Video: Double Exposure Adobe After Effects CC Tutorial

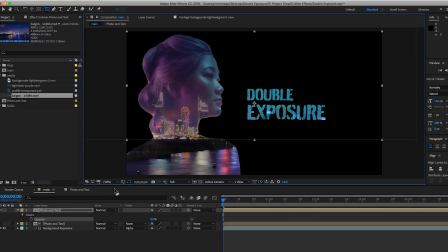[4:19]
So now we're going to create a gradient background, and then I will show you how to add lens flares, camera movement, and some pretty cool in and out animations.
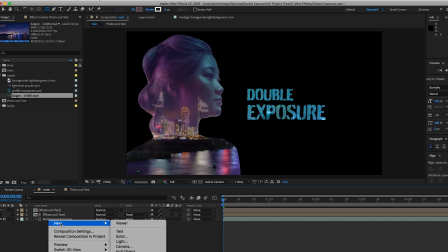[4:28]
So for the gradient background, let's right click here on the empty space and select create a new solid.
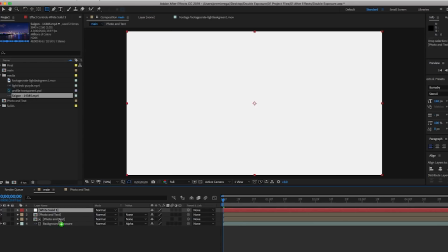[4:35]
And then you can pull it to be the bottommost layer.
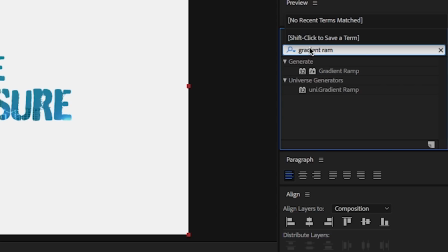[4:39]
Then from effects and presets, search for the gradient ramp effect and drag and drop it onto this layer.
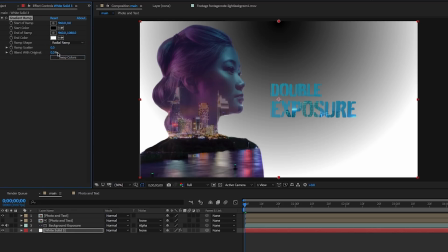[4:47]
And then from effect controls, let's select radial ramp, and let's swap the colors so the white is in the center.
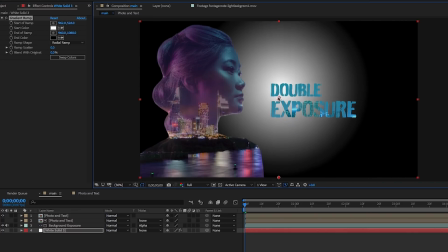[4:55]
Now from the comp window, you can move the start point here down to the center of the image,
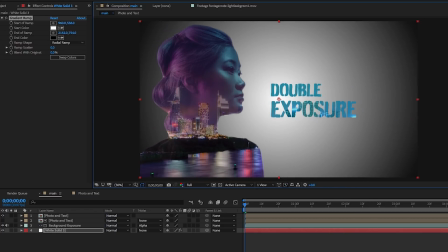[5:01]
and the bottom point, you can move it off just by using your mouse.
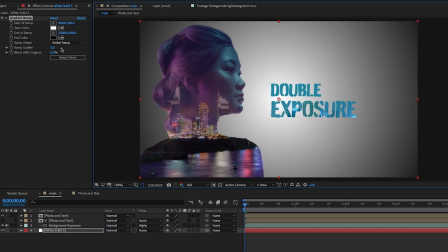[5:07]
So now the colors become more blended. And I think I want to change the black to a purple color, and I think this is starting to look like I want it to look. Now, if we go back to our composition here and we play it back, it's starting to look pretty awesome, but I would say that I want to add a little bit of movement to make it more dynamic.
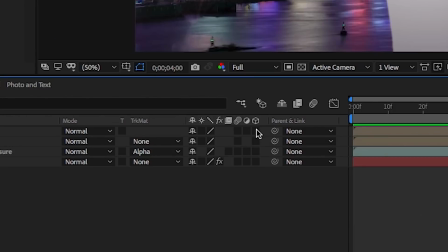[5:26]
So first, let's go ahead and check the cube, which is activating 3D layers, on all of the layers except the white background solid. So this enables us to animate it with a camera layer.
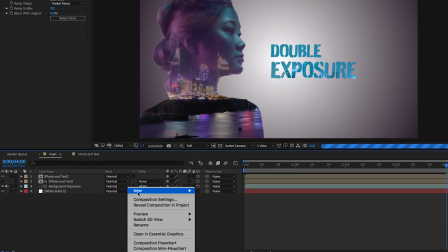[5:40]
Now, right-click on the empty space here again and create a new camera.
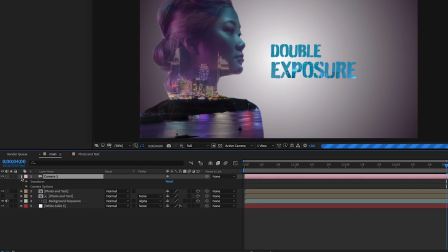[5:44]
From the camera layer, we're going to toggle down to open up the transform tools and select all of the transform parameters,
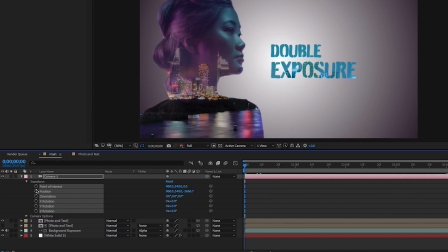[5:52]
and then you're going to hit the toggle animation stopwatch on one layer and it
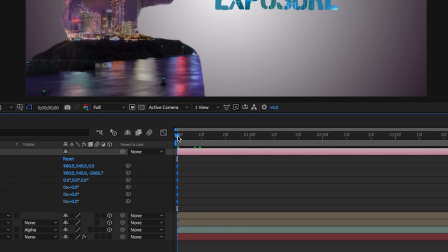[5:56]
creates a starting key point at all of the parameters at the beginning of the comp.
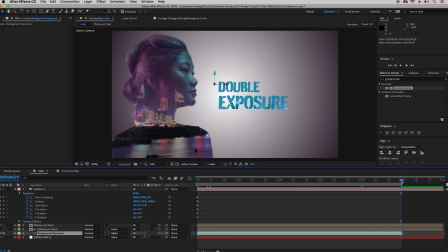[6:01]
Now let's move this CTI to the very end of the composition, and then you're going to go to the composition window and hit C
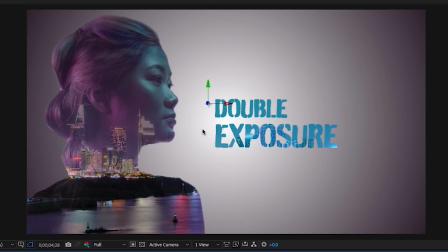[6:09]
on your keyboard repeatedly until you get the camera Z tool. And click and push in,
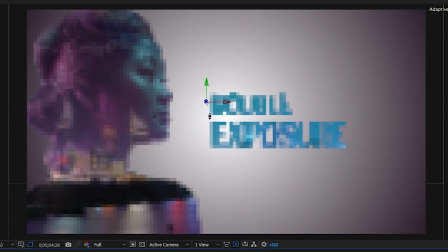[6:17]
and you can zoom in and move and control how big the image is as well as the text.
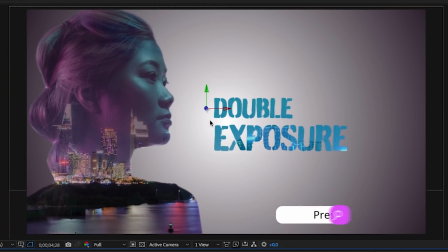[6:23]
And then you can hit C again on your keyboard until you get the camera XY tool to position this right or left on the frame. And once you have it in place, if you scroll the CTI back to the beginning and play it back, you can see that it animates and moves all together.
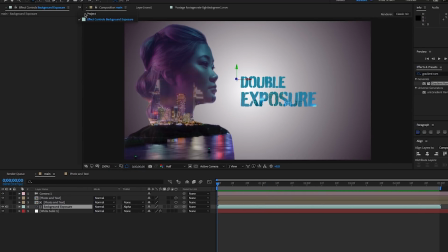[6:42]
Now let's drop in some light leaks. Let's drop in this green light leak at the top. And this is a lower res version, this is why it's one of the free light leaks.
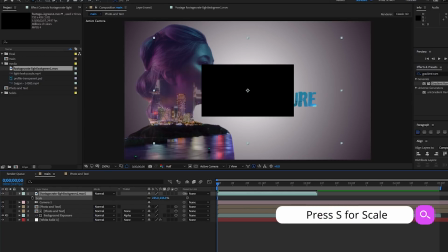[6:51]
And I'm going to scale it up to frame and now change the blend mode to screen,
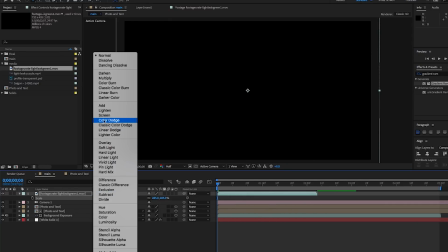[6:56]
which removes all of the black from this effect, leaving just the color. So let's also drop the opacity to 50 so it's not so intense.
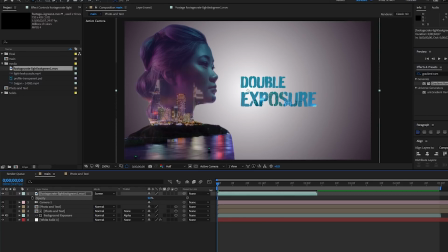[7:04]
And because this light leak is only so long, it doesn't fit the entire duration of our composition, let's also drop in a purple light leak here.
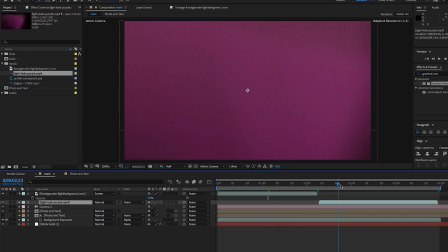[7:13]
And let's do the exact same thing. Let's change the blend mode to screen and then also reduce the opacity to 50%.
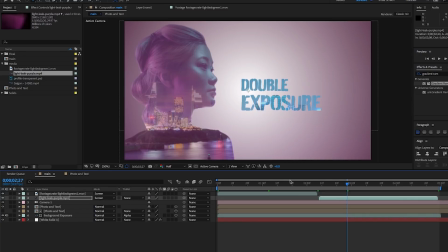[7:20]
And now let's play it back. You can see that the light leaks added some more dynamism to the shot and it's looking pretty good.
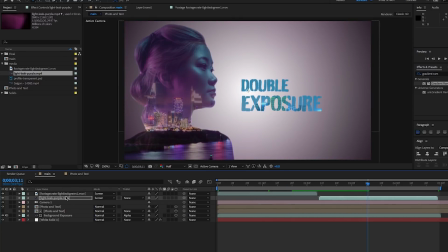[7:28]
And of course, it's up to you if you want to have the light leaks at the top. If you want it to only affect the background, you can also move the leaks to below the background exposure layer so the leaks are only in the background.
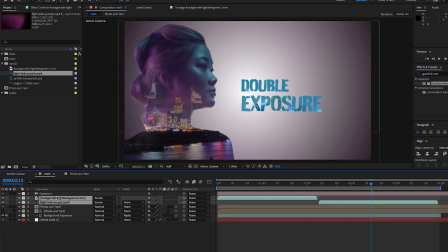[7:42]
But it's totally up to you. I just want to let you know that you can do that. And the last step is creating our in and out animations with adjustment layers.
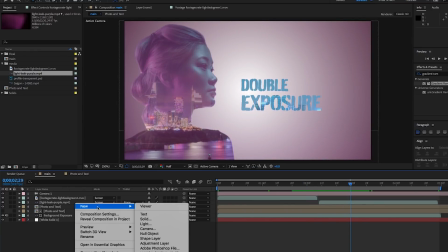[7:51]
So let's right click to create a new adjustment layer, right click again to create another one.
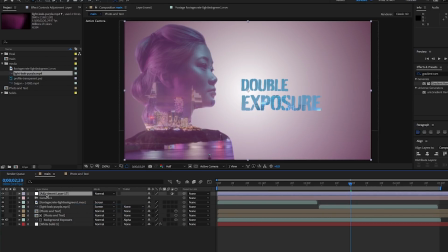[7:57]
Let's hit enter to rename the first adjustment layer to in for in animation. And then let's name the second one out for out animation. Now let's bring them to be just below the camera layer here in our composition. With both of these layers selected,
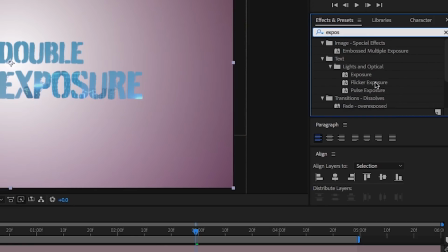[8:14]
go to effects and presets and search for exposure under color correction and double click to apply them to both of the layers. Then search for fast blur and double click again to apply them to both layers.